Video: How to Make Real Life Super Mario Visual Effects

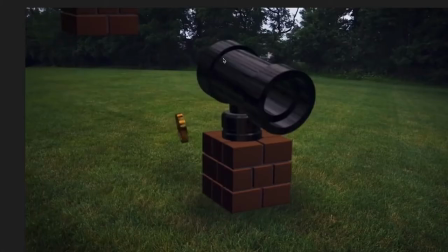This cannon is just made with simple layers, like a simple cylinder layer with a couple of cylinder layers on top of it.
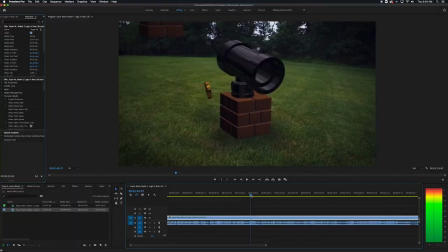and just made it with an axis here to animate here as well.
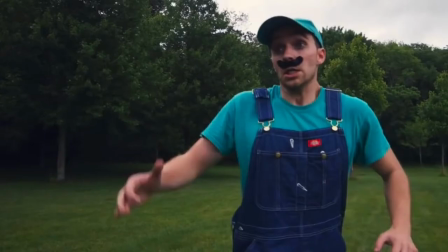And even the coins, all it is is just there's another cylinder layer with a bevel on top of it and kind of an extrude in the middle there as well.
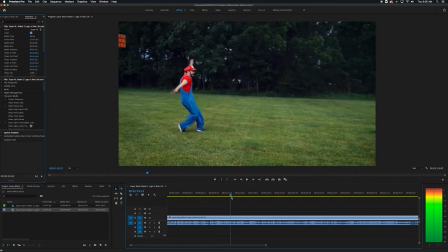So you're going to want to source your materials. The stuff like the blocks and the coins and stuff are probably easier to make on your own.
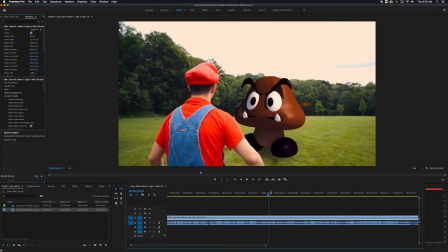Some stuff like the Koopa shell and some of the enemies and stuff and the mushroom and whatever, you might want to... If you have the skills and the resources, you can kind of make those yourself but you might want to try to source those online there's a couple of different resources
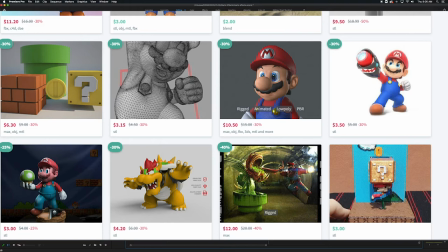you can try out turbo squid cj trader might have some mario stuff this is kind of like a last-ditch effort type of
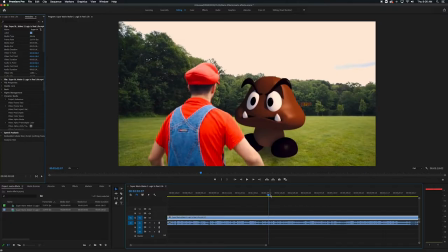thing if you really can't find anything else but they have resources online where people have actually repped certain models from the actual games itself
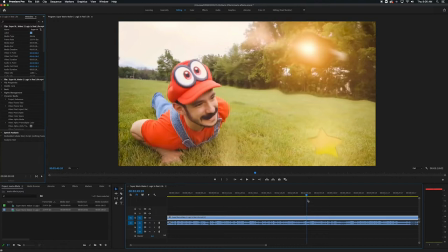the reason you might not want to go that route all the time is the fact that you're making a video that's adapted from the games in real life so using the actual resources from the game itself isn't actually adapting the game it's just kind of using the same resources but repurposing them in a different way
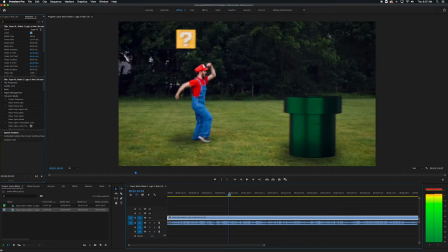it's not necessarily in real life quote unquote and so another important thing to think about when going through is obviously you're going to be going through
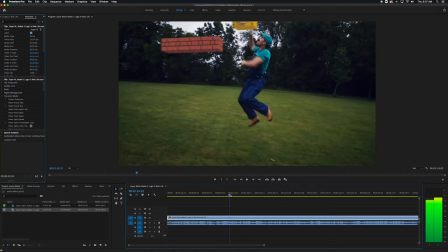the method and if you're doing it with live footage you're going to be 3d tracking
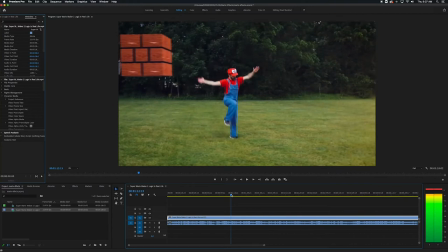everything and creating 3d cameras within after effects and with those 3d cameras you're going to have the data to either bring it over
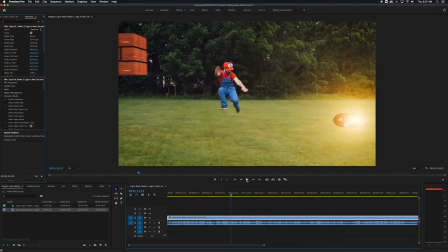to cinema 4d or to keep it within after effects to add to your different
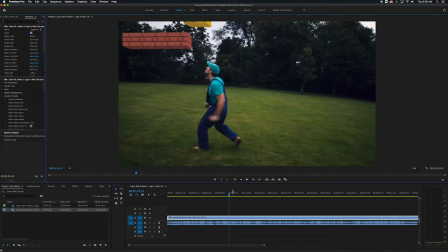layers that you're putting in there and every time you interact with something like a block you're going to add simple animations for it to go up and down
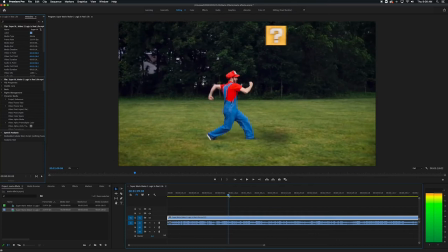you're going to want to time it up and place it like so it looks like your character is running into it and stuff and it's
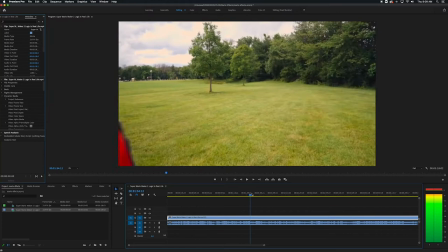another kind of tip to do for when you're working with models
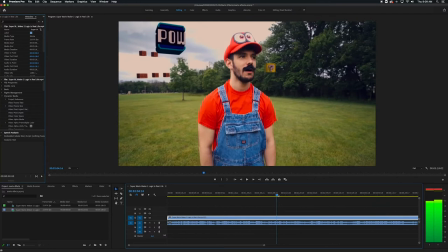that aren't necessarily in real life it's good to
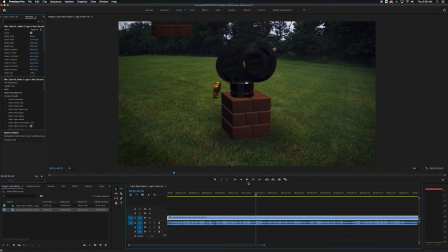sometimes add a little bit more realism to them in the terms of like textures
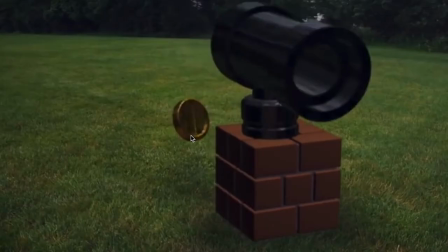or real life effects and stuff like for this coin here we add a little bit more of a
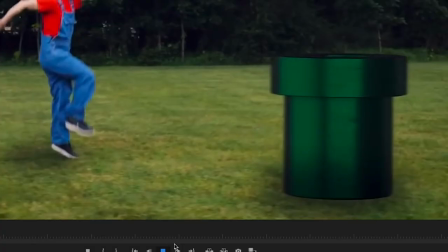kind of a rugged texture to it and even for something like this block and this pipe here they have a little bit more texture
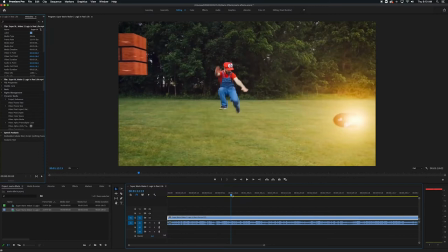to them adding a little bit more texture to that makes it look a little bit more realistic and another of stuff you can do is when something like a
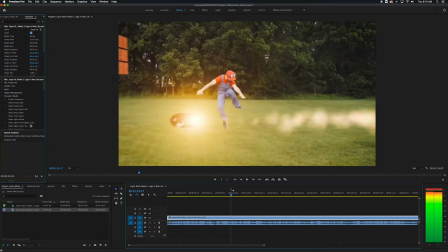like a bullet bill flies by or if you're doing kind of a fire ball effect and stuff like that you're going to want to use realistic flame or
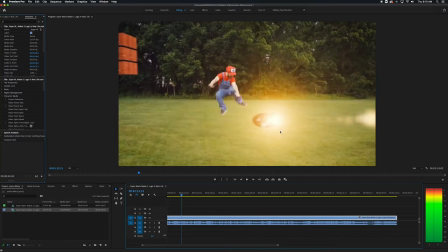glow realistic smoke coming out of it as well because even though this is just you know a bullet bill you know model that we're using here adding that element of the the fire the kind of like glow
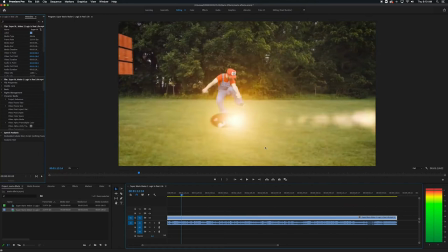coming off the edge of it and the this is kind of a particular um
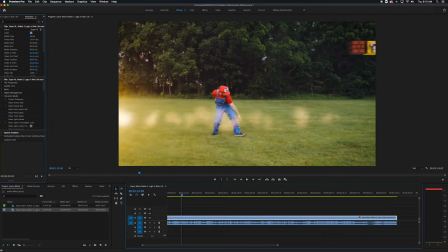particular in after effects smoke trail here adding this element
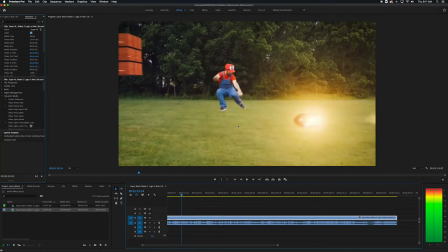of realism helps sell the effect that you're trying to do when if you're making something like
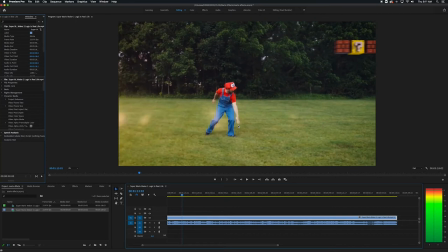if you're adapting something into real life because you know in the game itself it's more of kind of a when the bullet bills come through it's more
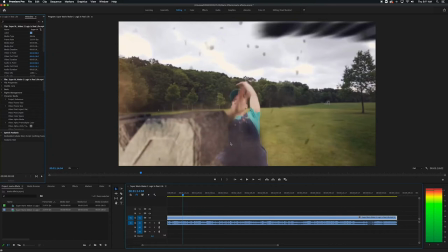of kind of a cartoony looking smoke that comes out or cartooning looking flame and something like also So when the thwomps fall to the ground here,
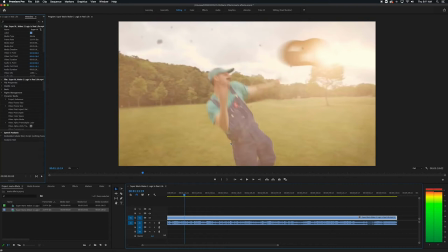stop adding the realistic dust flying and the realistic debris flying is that hint of realism
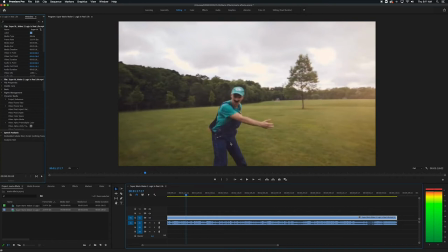that you need to put in there to help sell your in real life effect that you're making.
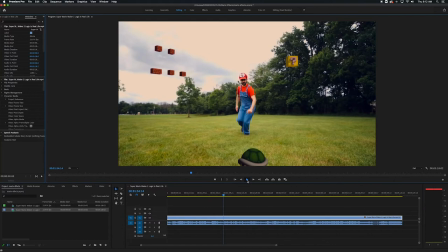Another tip is you want to add a lot of interaction. So one with the characters that you're working with and kind of with different angles as well.